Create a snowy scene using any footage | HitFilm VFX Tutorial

Hi everyone, it's me Simon Jones. Some of you might remember me from the old school hit film tutorials from the before times, but because this is 2020 and it's lasted about 10 years it's completely fine if you have no idea who I am. Point is, tutorials. Today we're going to be talking about fake snow and how to add it to a shot that doesn't have any snow.
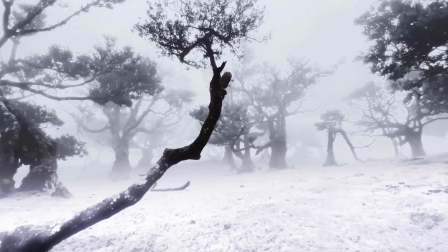Here's our snowy shot. We've gone full Narnia. Comparing it to the original you can see how much has changed.
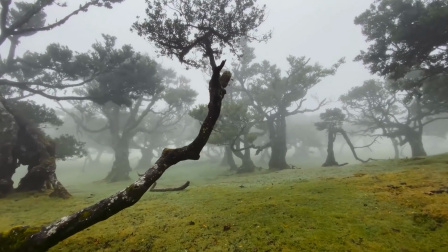Most of this was done using pretty simple matte techniques.
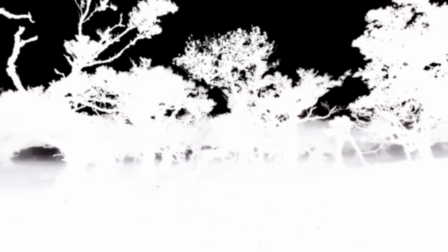The effect hinges around first generating a matte representing where the snow is going to be, then applying various filters to get the desired result.
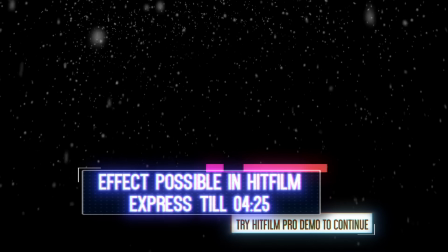It's remarkably effective for something so simple. Okay, let's go through it.
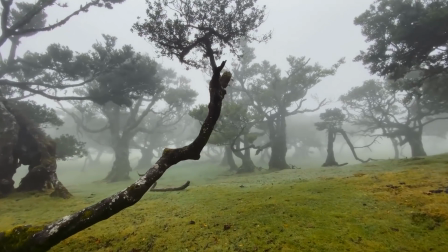So here we have the original shot. If you want to shoot something yourself, make sure you film under conditions in which you get some good contrast range within the image.
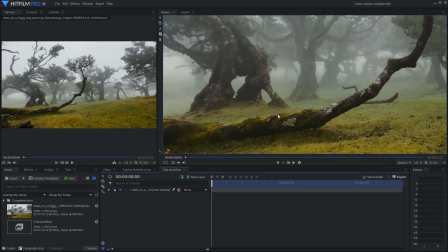You want to make sure you've got some highlights, some brighter areas, as that will help to create the snow mat.
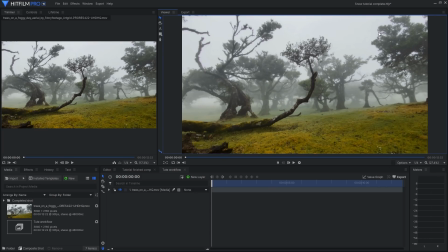It's fine to shoot on a grey overcast day like you'd get if it was actually snowing, but just make sure that you've still got that contrast and the highlights in certain areas. So the first thing to do once you've got your clip into a composite shot timeline is to duplicate it.
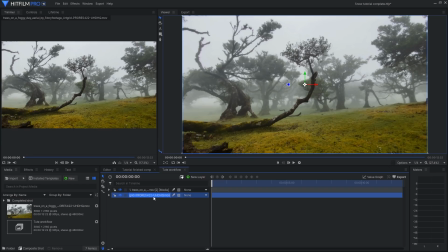The bottom layer is going to remain as our original, so I'm going to rename it original ground. The duplicate is what we're going to turn into snow, so I'll call that one main snow. We need to start isolating specific areas of the shot, which will eventually end up being where our snow is visible.
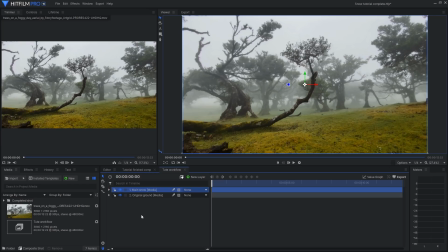How you go about doing this could vary depending on the shot you're working on. We're going to make use of the brighter areas of the shot, which fortunately tend to line up with where snow would naturally rest. I think this is because a lot of the lighting here is coming from the sky and obviously snow also falls from the sky.
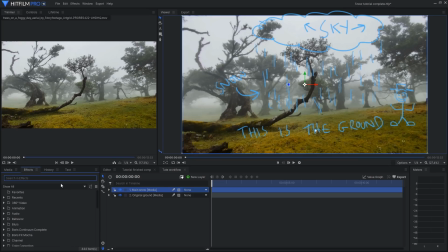That's just a little bit of weather education there. So I'm going to start off with the tint effect.
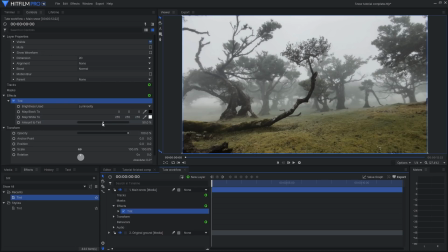I'm going to slap that onto the main snow layer and it's already set to black and white and I'm going to move the strength slider all the way up. So this cuts out all additional colours so that our snow is nice and white and we won't have any
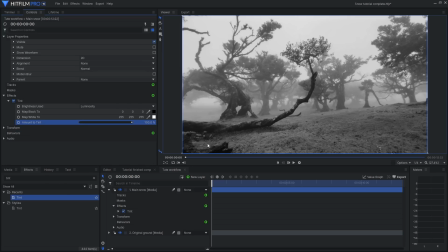unwanted colour but we will once we've composited it still have colour from the original layer peeking through. Now let's change the blend method on the snow layer, because we don't want the darker areas to be visible at all,
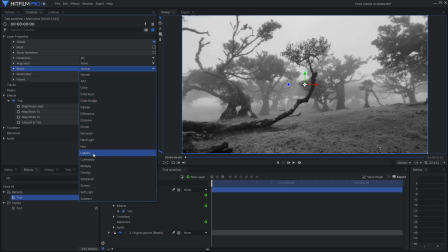so I'm going to switch this over to the lighten blend mode. What this does is compare the base colour and the blend colour, i.e. the layer underneath and then the layer on top, and then it retains whichever one is the lightest.
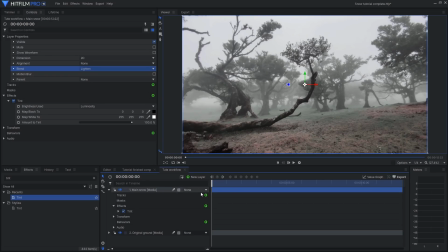This works better for this effect than, say, using screen or add blend, because they significantly boost the overall brightness. That's why they're really good for glows, lasers, lightsabers, that kind of thing. This isn't kyber snow though so we'll stick with a lighten blend.
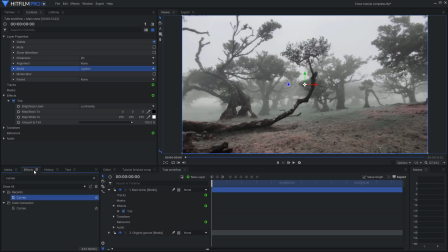Now I'll add a curves effect. We're going to use this to compress down the layer's contrast range so that we only retain the areas we want to be snowy.
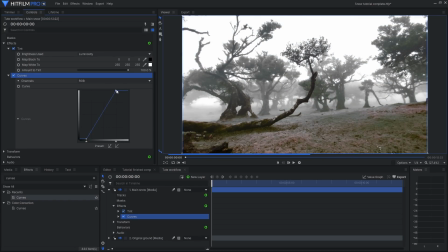This is a bit of an art rather than a science and it will depend heavily on the look you're after and the nature of the shot that you're working on.
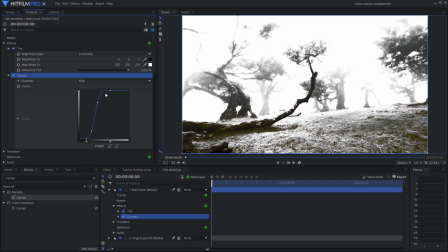Every shot's going to have a slightly different requirement here. So make broad adjustments at first and then gradually dial it in until you find what you're looking for.
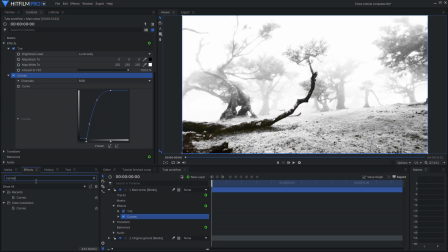Next up let's make this look a bit more like snow. I'll add a blur effect and I'm going to drop that right down to a two radius
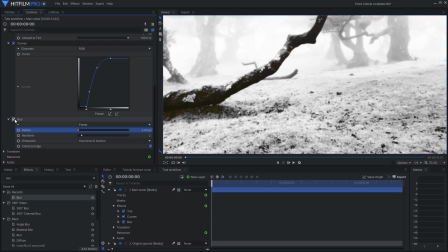which softens the snow layer without actually making it look overtly blurry.
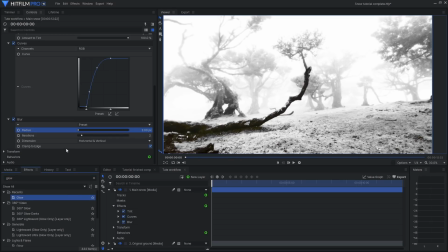Then I'll add a couple of glow effects as snow reflects a lot of light and tends to bloom out ever so slightly in camera.
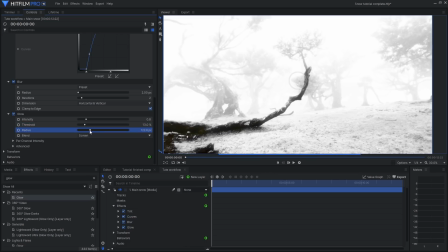I'm just going to use a couple of gloves here to get the particular look I want but obviously you can adjust that depending on what kind of thing you're after.
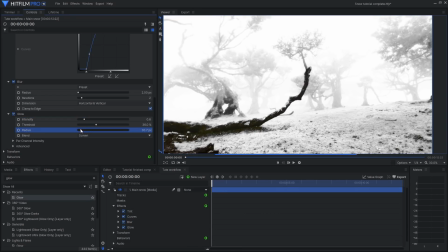Depending on your shot you might have to do some further finessing. In my shot here the sky in the background trees were blowing out and becoming far too bright so I ended up masking
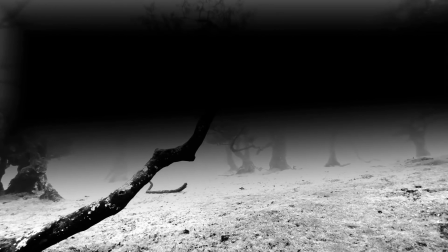off the top half of the shot and then adding an additional layer to handle the snow in the top half completely separately.
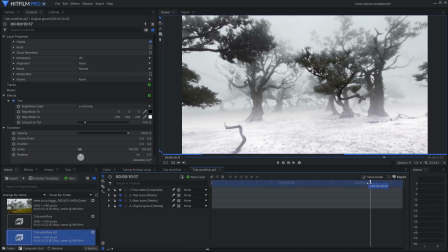Okay, so if we just fast forward a bit, here we have our completed snow-covered shot, and it's working pretty nicely.
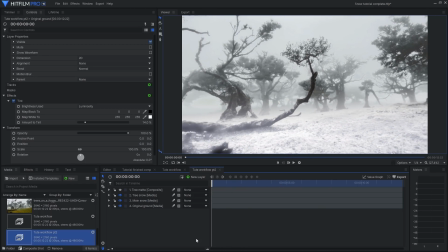So let's move on to some falling snow. For this we will of course turn to the particle simulator, but first we have to get a 3D solve of the scene. And if you just let me be the ancient old guy in the corner of the room for a second, back in the day this would have been pretty hard.
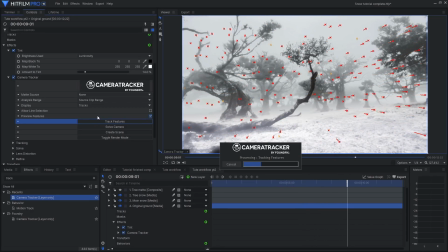Now I just add the camera tracker effect onto the original ground layer and start tracking. Just for reference, I was 12 when the first Jurassic Park came out. That's why this stuff still makes me kind of giddy. Okay, so once that's complete, I'll solve the camera, then create the scene, which gives me a new shiny 3D camera to play with.
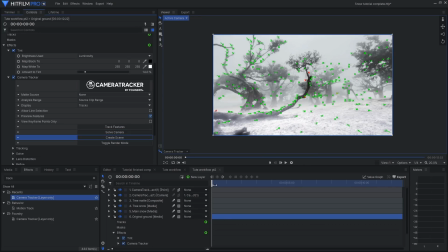Despite all the rolling fog in the source shot, the tracking is still really rock solid, which lets me do all sorts of silly things.
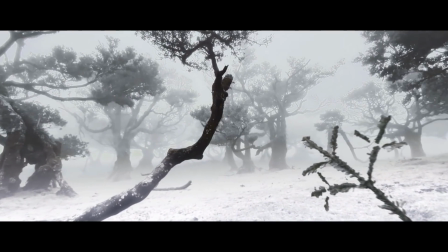Anyway, it's a good idea to set your ground plane so that you've got a good frame of reference.
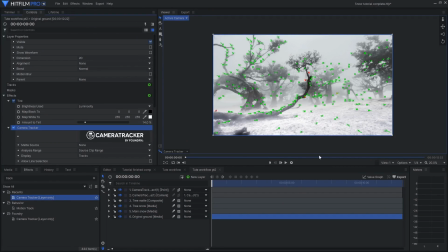So I'll select a few tracked points which I know are sitting on the ground and then
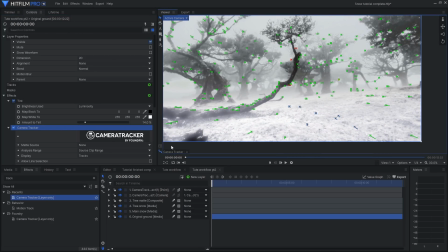I'll go to the trackers on canvas menu to set the ground to the selection. This doesn't have to be super precise and we've got a kind of rolling hill going on here anyway so it's not going to be perfect but it is enough for what we're trying to do here.
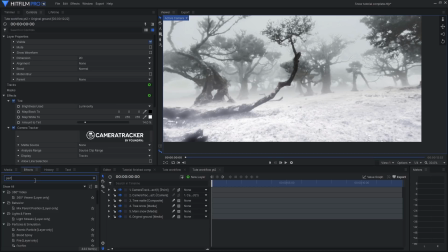So now I'll add my particle simulator effect knowing that the camera will now pass realistically through the falling snow. Inside the particle simulator I'm going to use a quad shape emitter. This can sit right above our scene and drop lovely snowy particles.
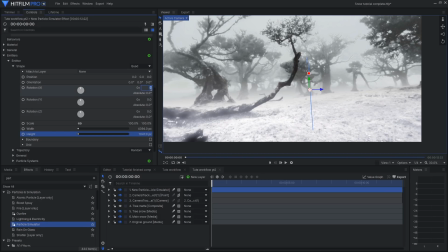It's just like if you had a real rig up on your set dropping snow over your actors. I'll make the emitter nice and big to cover the area that we're moving through and then in the appearance settings I'll change to the built-in heavy snow texture, surprising no one.
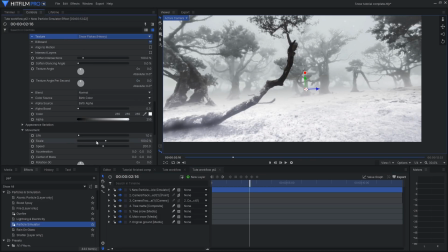And in movement I'm going to drop the speed down to zero. This is because I don't want the snowflakes to have their own actual velocity.
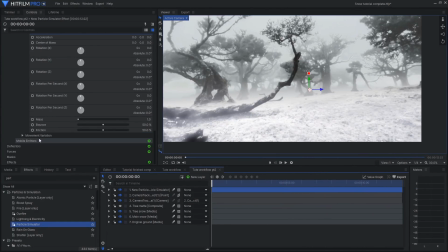It's not like the clouds are firing them out of cannons or something. So now I'm going to add a force to this particle effect. This is going to serve as our gravity. By default it's a bit intense and snow is actually pretty chill.
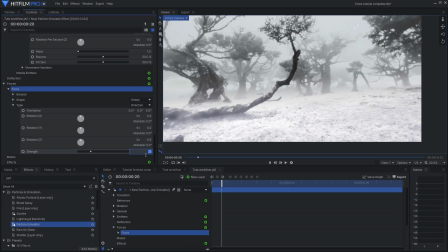So I'll just drop the direction strength down to five for a more gentle sedate effect.
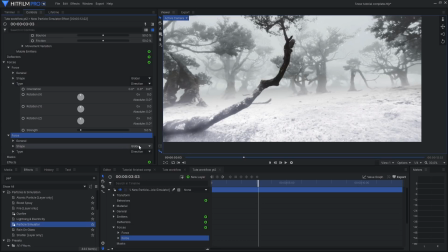I'll also add another force and switch it over to being turbulence. I'm going to keep this fairly smooth and then again drop the strength right down maybe to 10.
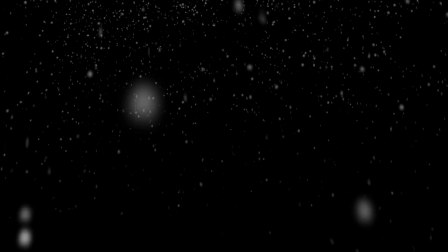I'm using this to add an element of randomness to the snow because snow never falls straight down in a uniform manner. It has a tendency to get blown around by air currents. Turbulence is quite good at capturing that random chaotic behavior.
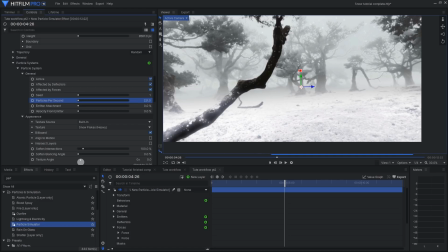How much snowfall you actually want will depend on the needs of your shot,
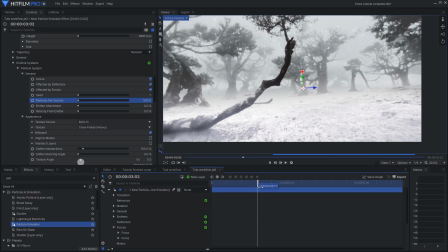but the good thing is that once you've got the behaviour, the position sorted, and of course your 3D camera track,
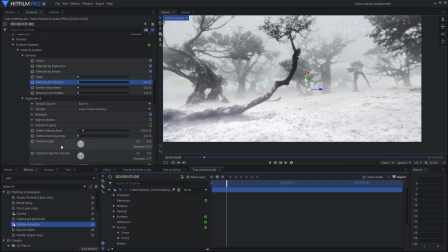you can then very easily adjust the number of particles to get exactly what you're after. You can also change the gravity force or add additional ones if you want to give more of an impression of wind blowing in a particular direction.
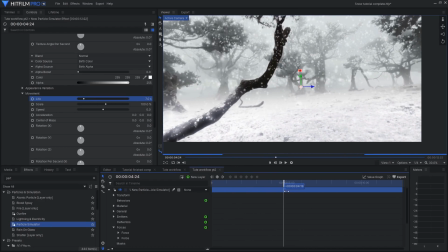You'll also want to adjust the life of the particles so that they die out just as they hit the ground.
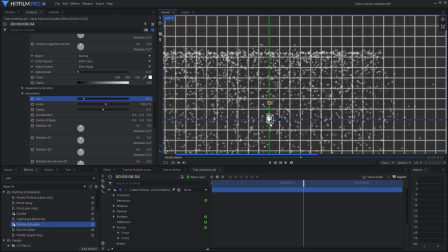Rather Rather than doing this just by eye, you can actually check where they should disappear by switching out to one of the other view modes.
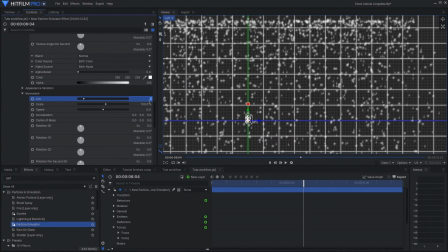Because we set our ground plane earlier, we know that the horizontal floor of our 3D scene does roughly match where the real ground is in the shot, so as long as my particles are finishing up around about then it will look good.
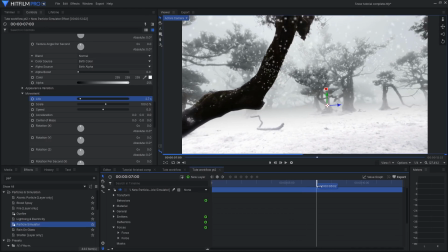I also went into the lifetime panel and set the particle alpha to a gradient which fades out at the end. this just stops the particles
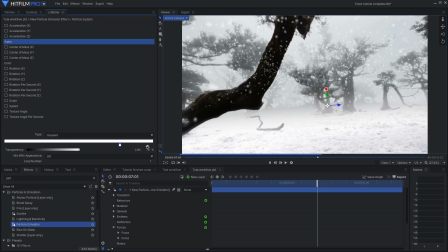from disappearing abruptly and suspiciously at the very end and instead they'll fade out and the audience won't even notice that it's happening.
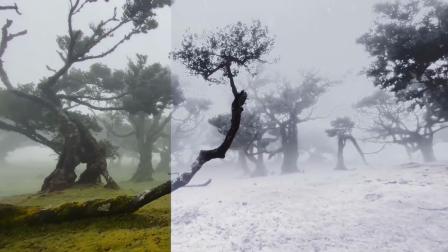And that's just about all there is to it. I also put a slight blue-tinged grade on it as well,
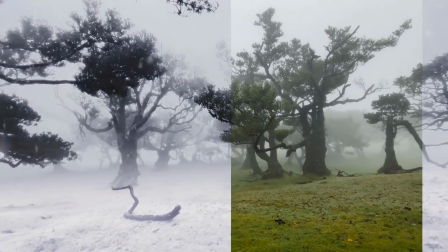but otherwise this is one of those techniques which gives remarkably good results for surprisingly little effort.